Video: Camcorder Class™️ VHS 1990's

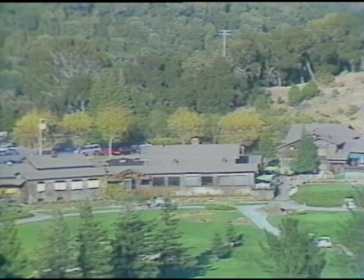[12:26]
Zoom is a powerful effect, and you should have a reason for it.
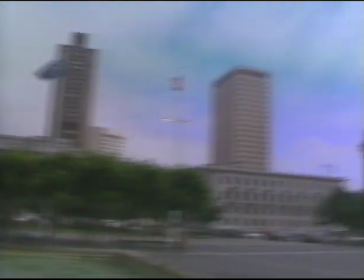[12:34]
Panning from one object to another may be fun for the camera person, but it can be pretty tiring for the viewer.
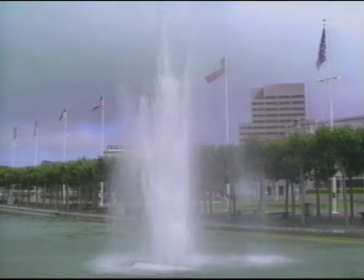[12:40]
It's almost always better to shoot one object, then move the camera and shoot the other.
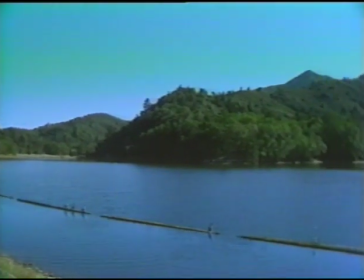[12:48]
A slow pan can be an effective way to reveal a landscape.
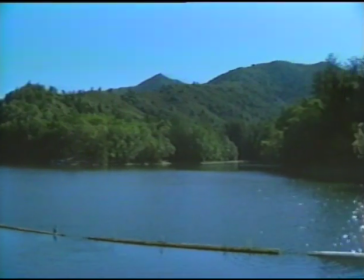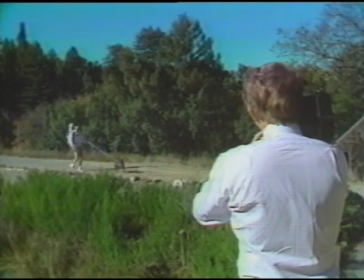[12:59]
And it often makes sense to pan with a moving subject. Frame up your subject and move the camera as the subject moves.
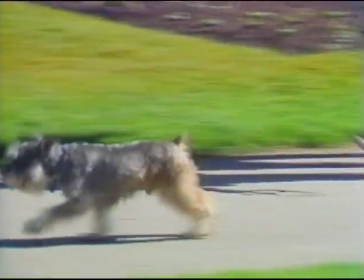[13:07]
So most of the time we'll pan only to keep a moving subject in the frame.
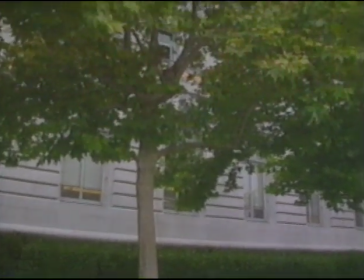[13:15]
A tilt shot moves the camera vertically. Tilting up a tree can emphasize the height of the tree, the grandeur of it.
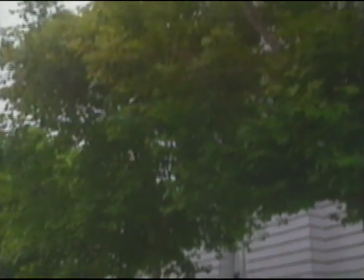[13:23]
And while we're at it, by adjusting the viewfinder and slowly turning the upper body, we can get a dramatic low-angle pan of the surrounding trees.
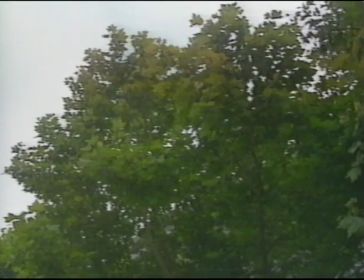[13:31]
Rules are made to be broken, after all.
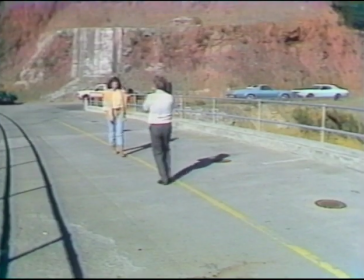[13:37]
In a tracking shot, the camera moves with the subject.
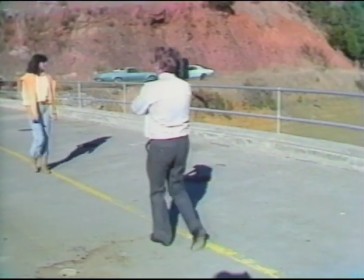[13:41]
By keeping the knees slightly flexed and imagining we're moving the camera along a horizontal line, we can keep a fairly steady shot while moving.
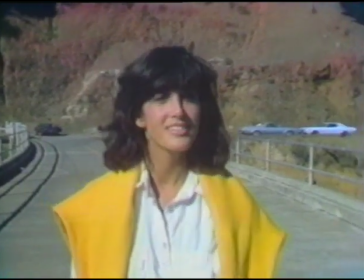[13:50]
A tracking shot puts us inside the action, makes us part of the movement.
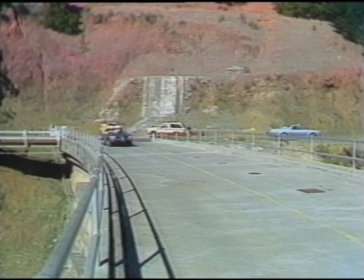[13:57]
Professional cameramen use dollies, essentially tripods on wheels,
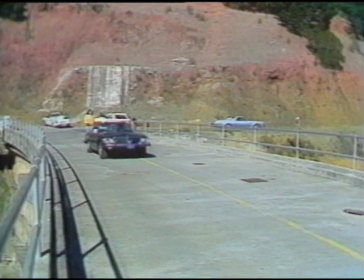[14:01]
but almost anything with wheels can double as a dolly, a wheelchair, or even a slowly moving car.
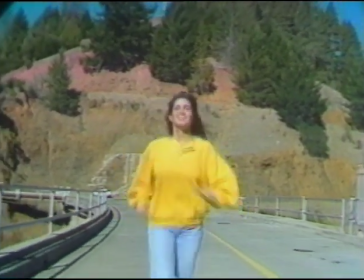[14:09]
An occasional tracking shot can add a touch of professional polish to a video.
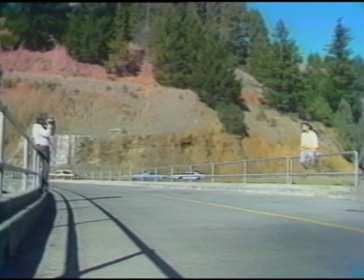[14:17]
When using a handheld camera, it's usually best to stick to wide and medium shots.
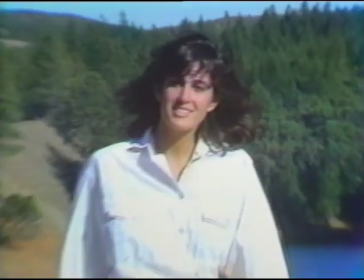[14:23]
A telephoto shot, going tight on a subject from a distance, is pretty hard to hold steady.
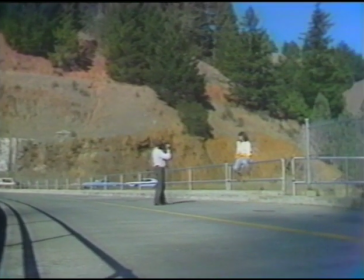[14:29]
When you can, simply move closer to your subject, frame up again, widen the angle, and you'll get the same shot with much less bounce and wobble.
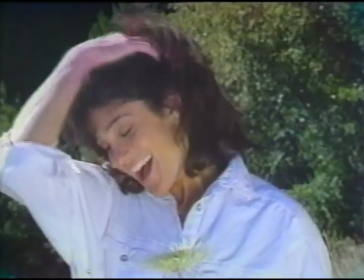[14:39]
While we're on the subject, when shooting outdoors, most of the time you'll want to keep the light behind the camera pointing toward your subject.
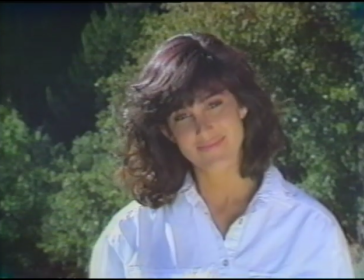[14:47]
When that isn't possible, you may want to fill in the shadows on your subject's face using a reflector to bounce the sunlight where you want it.
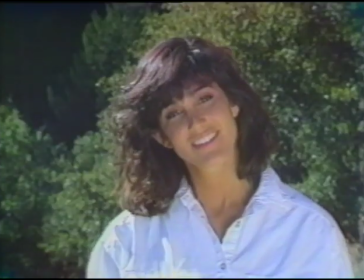[14:55]
A professional reflector like this can be expensive, but you can get the same effect with a piece of cardboard covered with foil. Long about this time, you must be thinking, wait a minute, do I really have to know all this stuff? I just bought that camera to take pictures of family occasions. Well, the answer is no, you don't have to know all that stuff, and you can enjoy your camera just by pressing the button and pointing it toward your kids. But you'll find you're not in the hobby very long before you're going to want to take better movies. Movies you can show not only to your family, but to your friends and your relatives and your business associates. Do you have to know it all at once? No, of course you don't. And the best approach is probably to watch this tape a number of times, each time picking up four or five points that you want to remember. Then take your camera, go out and do some shooting, and apply those four or five points. You'll find pretty soon you're taking movies you're proud of. Video is a hobby that you can grow in, and the more you know, the more fun you get out of it. Now let's talk about being ready to shoot. To a professional photographer, the world is a visual place, and he thinks in terms of pictures. That's why a pro always has his camera with him, ready to shoot at all times. How many times have you been driving someplace and seen something kind of marvelous that you later wish you had pictures of? Well, that doesn't have to happen to you. You know, you have to keep your video cam someplace. Why not keep it here in the trunk of your car? Some people even build special cases in there to hold their cameras, as well as lenses, tapes, extra equipment, that sort of thing. I'm in the news business, and more than once we have bought videotape from an amateur who just happened to be on the scene when something unusual was happening.
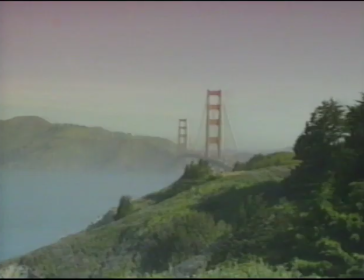[16:34]
As you get used to seeing what a camera sees, you'll start thinking about composition.
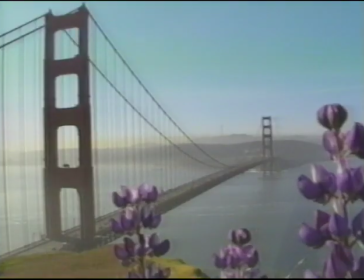[16:40]
Watching the work of a good cinematographer, you'll notice that every frame would make a good still picture.
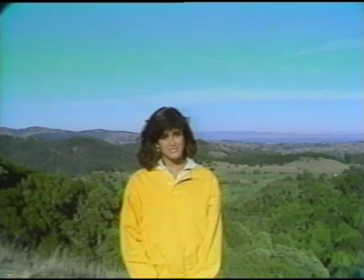[16:46]
Centering your subject in the frame often makes for a dull snapshot effect.
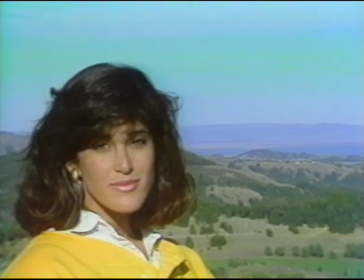[16:51]
Try placing your subject at one-third of the frame for an eye-pleasing composition.
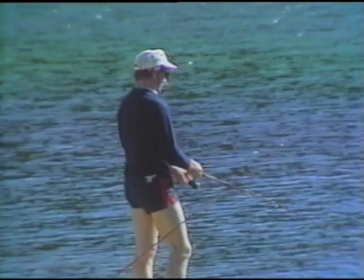[16:56]
Placing the fisherman at center frame results in a run-of-the-mill shot, but notice what happens when we put our fisherman at one side of the frame.
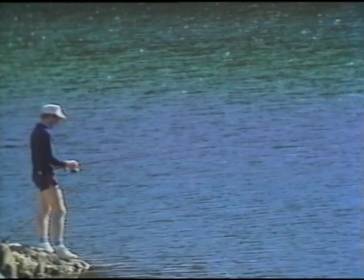[17:04]
The picture pleases our eye and puts the fisherman in context. Look for human scale.
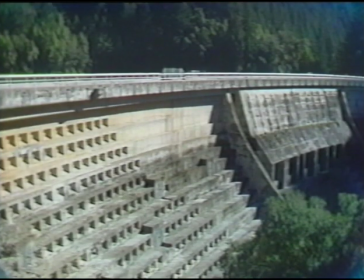[17:11]
This shot of a dam tells us nothing about its size or its dimensions. Putting a person in the picture dramatizes the size of the structure, and it adds human interest.
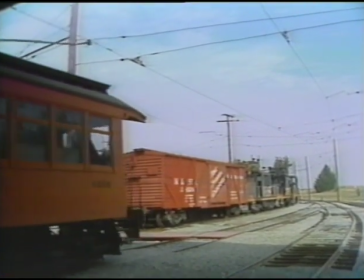[17:21]
Now let's put some of these principles to work in a typical sequence, like a visit to a railroad museum.
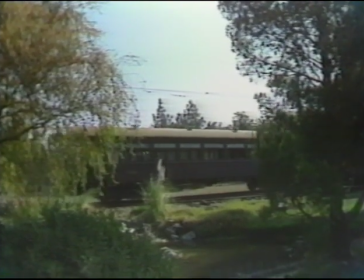[17:30]
You can create a frame within a frame using foreground objects. A tree, a branch, a few blades of grass,
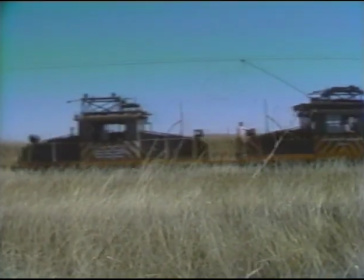[17:37]
any foreground object can be used to change the configurations of the frame and add visual interest.
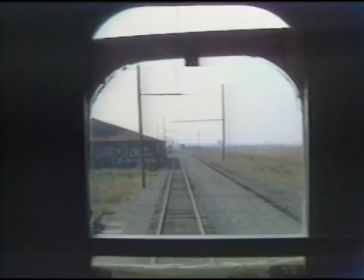[17:46]
Here a man-made structure creates a made-to-order frame and a pleasing composition.
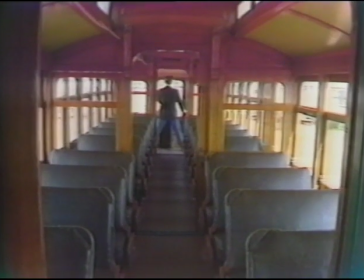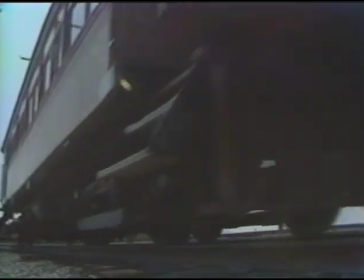[18:00]
Shooting from below can give an oncoming train an even more impressive visual aspect.
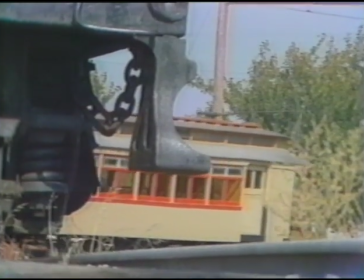[18:07]
Again, notice how we build a sequence with our basic shots. Wide shots, medium shots, tight shots.
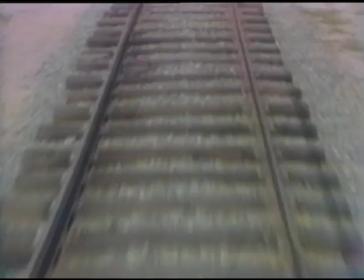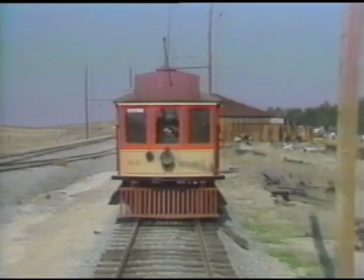[18:19]
Once more, a tracking shot, this time from another moving railroad car, puts us into the action.
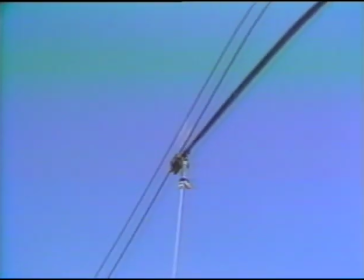[18:26]
Looking for imaginative ways to build a story can be hard work, but a lot of fun too, and it can result in a video you'll be proud to show.
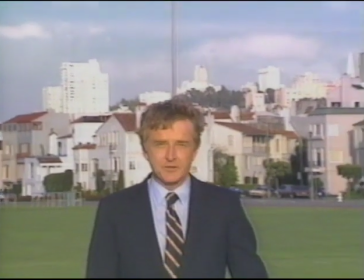[18:36]
By the way, here's a shot you may want to try to avoid, posing a person against an object like a tree or a pole so that it seems to be growing out of their heads.
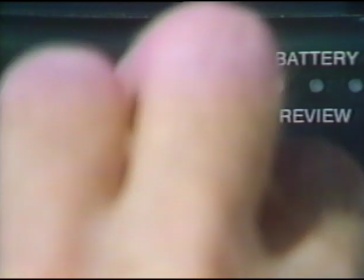[18:46]
Now, a word of warning about the automatic iris. Most of the time it will give you a correct exposure, but the auto iris can be fooled.
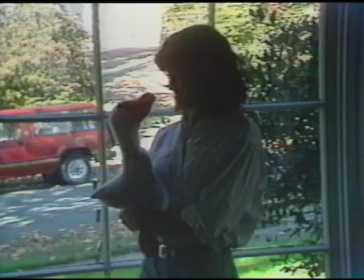[18:54]
If your subject is in front of a strongly lit background, the auto iris will shut down and give the subject a dark reading.
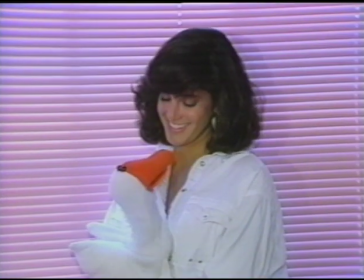[19:01]
Best strategy here is simply to give your subject a darker background and use the light that's falling in the right direction. In general, don't try to mix natural light with artificial light. It's safer to stick with one or the other.
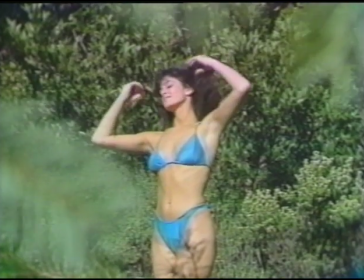[19:16]
Similarly, shooting outdoors, try to place your subject all in sunlight or all in shade. That way you'll avoid dealing with pesky shadows. You may already know that you should never, ever point your lens directly into the sun. If you do that, you might permanently burn the tubes, and that can be very expensive to repair. What you may not have thought of, however, is that the same thing applies to any reflections of the sun. Be careful when shooting reflective surfaces like lakes. If you want to shoot indoors, and you will, you'll have to think about lighting. Now, for most casual indoor shooting, a small light like this that mounts on the camera may be all you'll need. But for pictures that look a little better, you'll want to invest in some kind of lighting kit. You won't need a professional setup like this, though still photographers often use three or more lights on a subject. If you use it well, most of the time, one light will do the job.
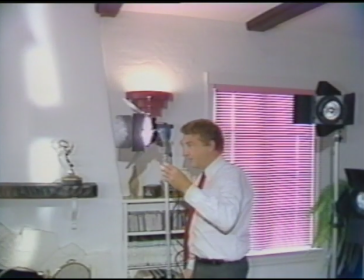[20:12]
Pointing the light directly at the subject will sometimes give too harsh an effect.
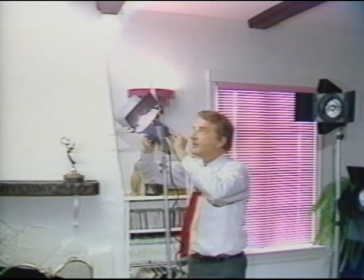[20:16]
You can soften the lighting by bouncing the light off the ceiling or a nearby wall. As your camera work gets more advanced, there are some accessories you may want to buy. Special lens filters, for instance.
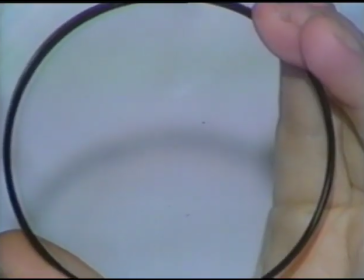[20:28]
That's a fog filter. This is a star filter.
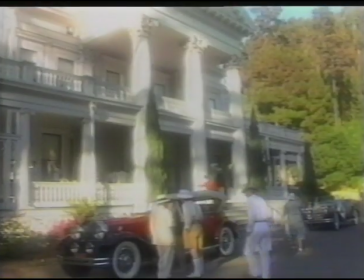[20:33]
A fog filter can add a fantasy effect, a dreamlike quality, to an occasion like a fancy dress party.